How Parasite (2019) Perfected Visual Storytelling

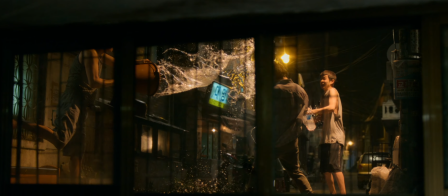[0:00]
Visual storytelling is a thing. You can communicate a lot with blocking, lighting, acting, and set design.
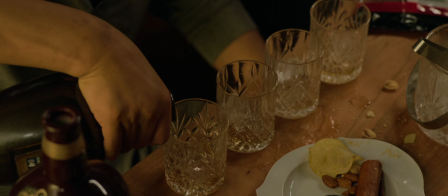[0:06]
It all helps to bring the story to life, and makes everything feel more realistic. This arrangement of visuals is called Mi-San-San, and is absolutely paramount to any good film.
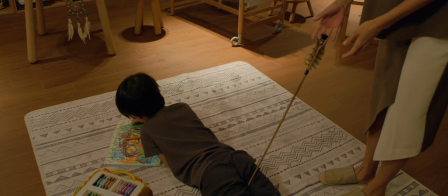[0:15]
In Parasite by Bong Joon-Ho, Mi-San-San not only helps tell the story, but reflects its deeper themes and foreshadows later events.
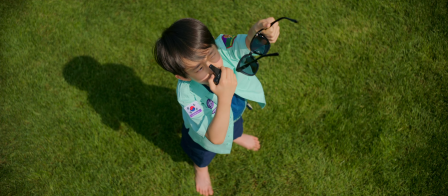[0:22]
Let's start off by summarizing the plot, which will spoil the film, so if you don't want that, you have been warned.
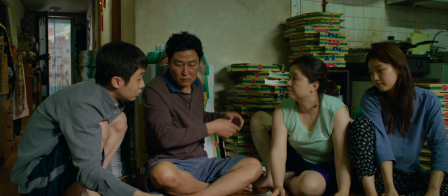[0:27]
Parasite follows the Kim family, a poor family that lives in an underground apartment that is struggling to make ends meet.
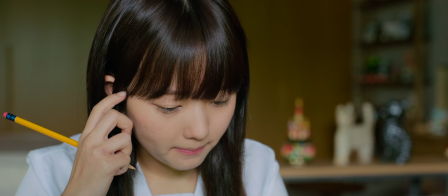[0:33]
The son, Ki-wo, gets an offer to tutor a rich girl from his friend Min, which gives him the opportunity to finally make some bank.
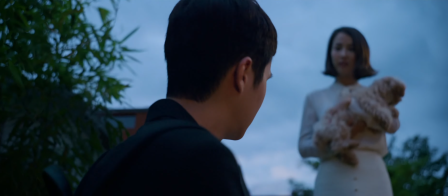[0:39]
Once he is an established tutor, he realizes that he can manipulate the girl's mom, Young-gyo, into employing his whole family to work for the Park family.
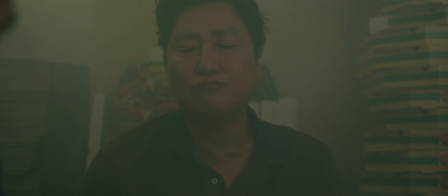[0:47]
Therefore, we will analyze how this is visually reinforced in the first 16 minutes of the film, showing why the events of the plot feel so natural for the characters.
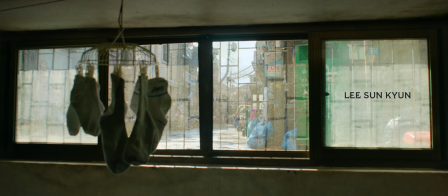[0:55]
Here's the opening shot. It shows a few socks hanging out to dry. The imagery immediately tells us that we are in a low-income household.
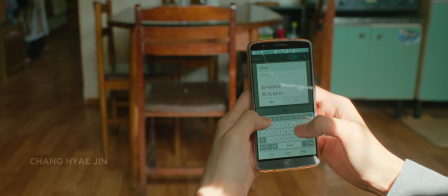[1:03]
Next we see Kiwo trying to get into IP time, a Wi-Fi, and is failing to guess the password like a normie.
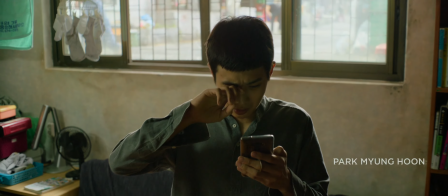[1:09]
This shows that one, his family cannot afford Wi-Fi, and two, that he is a freeloader.
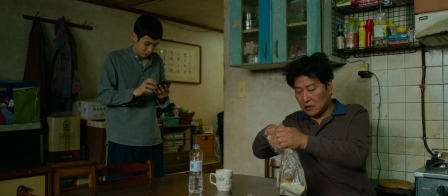[1:14]
We then see the rest of the house with things sprawled about every nook and cranny, adding a sense of disorganization and clutter.
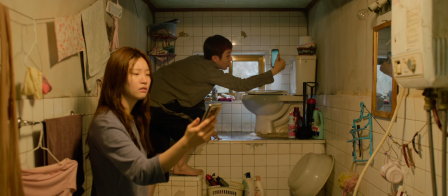[1:21]
To get a signal Ki-wo and his sister Ki-jong have to climb up these awkward steps to the toilet just to get a connection.
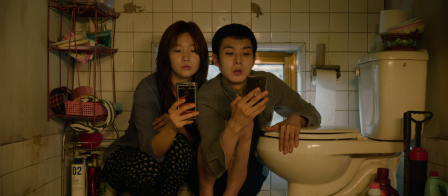[1:28]
This goes to show that they will leech off others and that they are also in a less than fortunate situation.
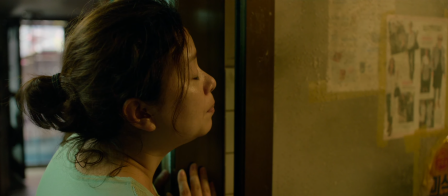[1:33]
We're only three minutes in and we've already established two major themes, one of poverty and one of scrounging.
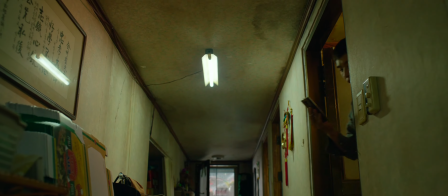[1:38]
It sets up the main plotline perfectly and it makes it believable for these characters to leech off others.
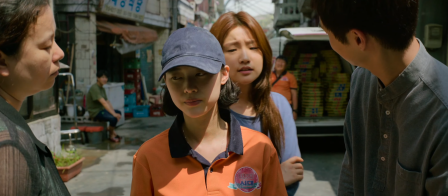[1:43]
Hell they do it right here with the pizza box girl. They surround her like a bunch of vultures, manipulating her into giving their pay early.
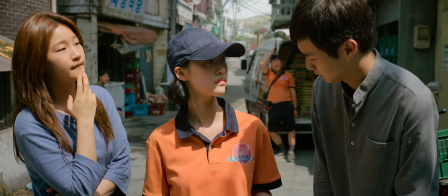[1:49]
The blocking shows how the power dynamics switch, and also the parasitic nature of the Kim family, as they're all in this together.
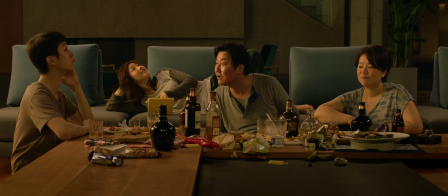[1:55]
This also acts as a less extreme version of what they do to the Park family later down the line, foreshadowing their scheme.
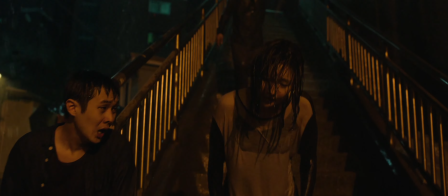[2:01]
The theme of power is an important one, and repeats visually many times. We have this bro, who is shown at the absolute lowest of the low.
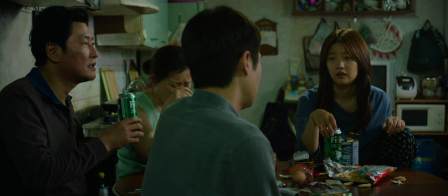[2:08]
The Kim family holds more power and control in this situation because they are inside drinking together as a family,
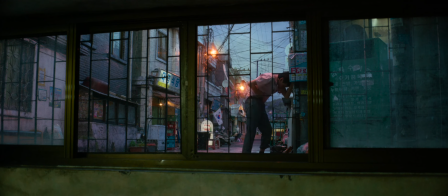[2:14]
in comparison to the dude that is completely inebriated before dark. Then Min shows up and sticks it to the man.
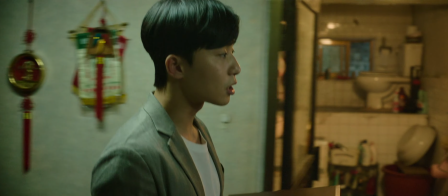[2:20]
He is a young college student and is dressed well, which gives him more power than the Kim family.
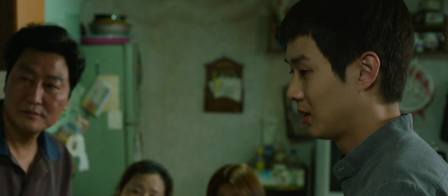[2:25]
This is reflected in Ki-wol's embarrassment to show him his home and state it's in. They even have to move a bunch of clutter off the table just to get his present to fit.
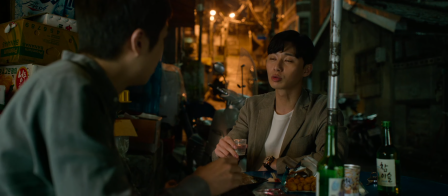[2:32]
But we also get to see that power dynamic thing with lighting, as Min has a much warmer background here and Ki-wol has a colder one.
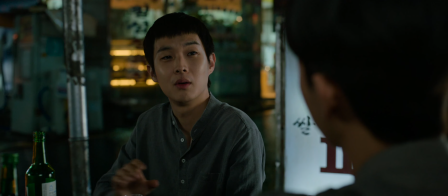[2:38]
Min is shown to be even more powerful by gracing Ki-wol with the tutoring opportunity, which is all about his trust in him.
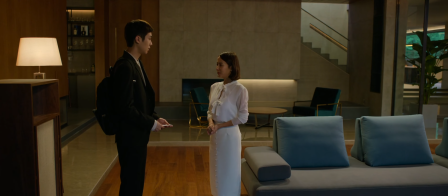[2:44]
Trust, as most other themes, plays a major role in the story, as it is the mechanic which the Kim family is able to get hired by the Park family.
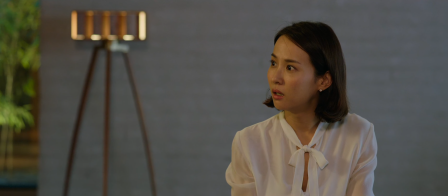[2:51]
Min plants the ideas that Kiwo should not worry about credentials, and that the mother of the family is simple, foreshadowing the manipulation to take place.
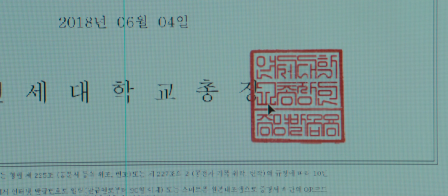[2:59]
When Kijung forges his university documents, it shows her artistic craft, and how she also uses that to teach the son of the Park family.
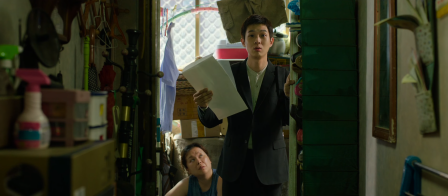[3:06]
Also, Kiwo doesn't think of this forgery as a crime because he plans to go to that university next year.
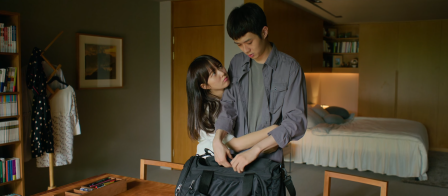[3:11]
This shows his ambition and how he will pretend to be something he is not and then actually become something later just like a parasite Now one thing to
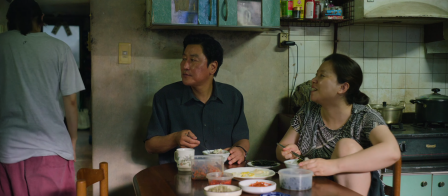[3:18]
note is how the film at large is a commentary on Which is sort of apparent seeing the contrast between the Kim and Park family's residences
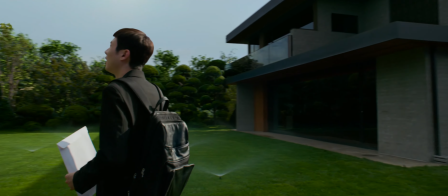[3:25]
I mean the Park family basically has a park in their front lawn,
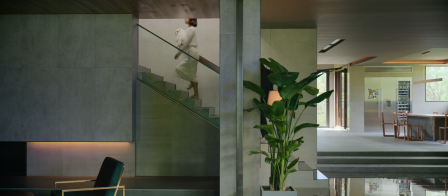[3:29]
so they're doing pretty damn good I think the most clever thing parasite does to show this by using housing elevation Illustrate
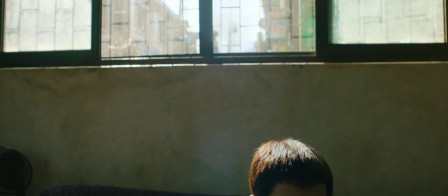[3:35]
social classes the Kim family is quite literally halfway underground while the Park family is up this very big hill
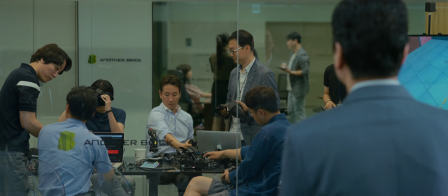[3:42]
that is far more elevated than all the other houses. I mean, if that isn't a metaphorical jab at capitalism, I don't know what is.
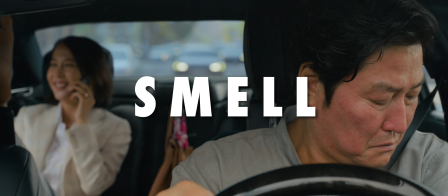[3:48]
Let's talk about the smell motif because that one is interesting.
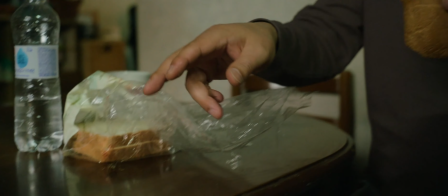[3:51]
They actually foreshadow it being important twice in the beginning with the mentioning of the stink bug and then the fumigation to kill that stink bug,
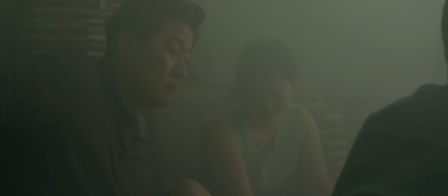[3:57]
which makes everyone physically ill and almost die.
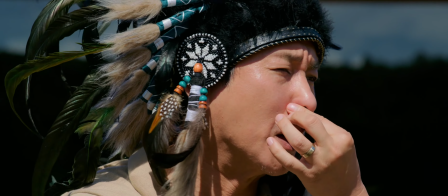[4:00]
This relates to Kim Ki Tae's smell as it is repulsive to the Park family, which feeds into the power dynamic thing again.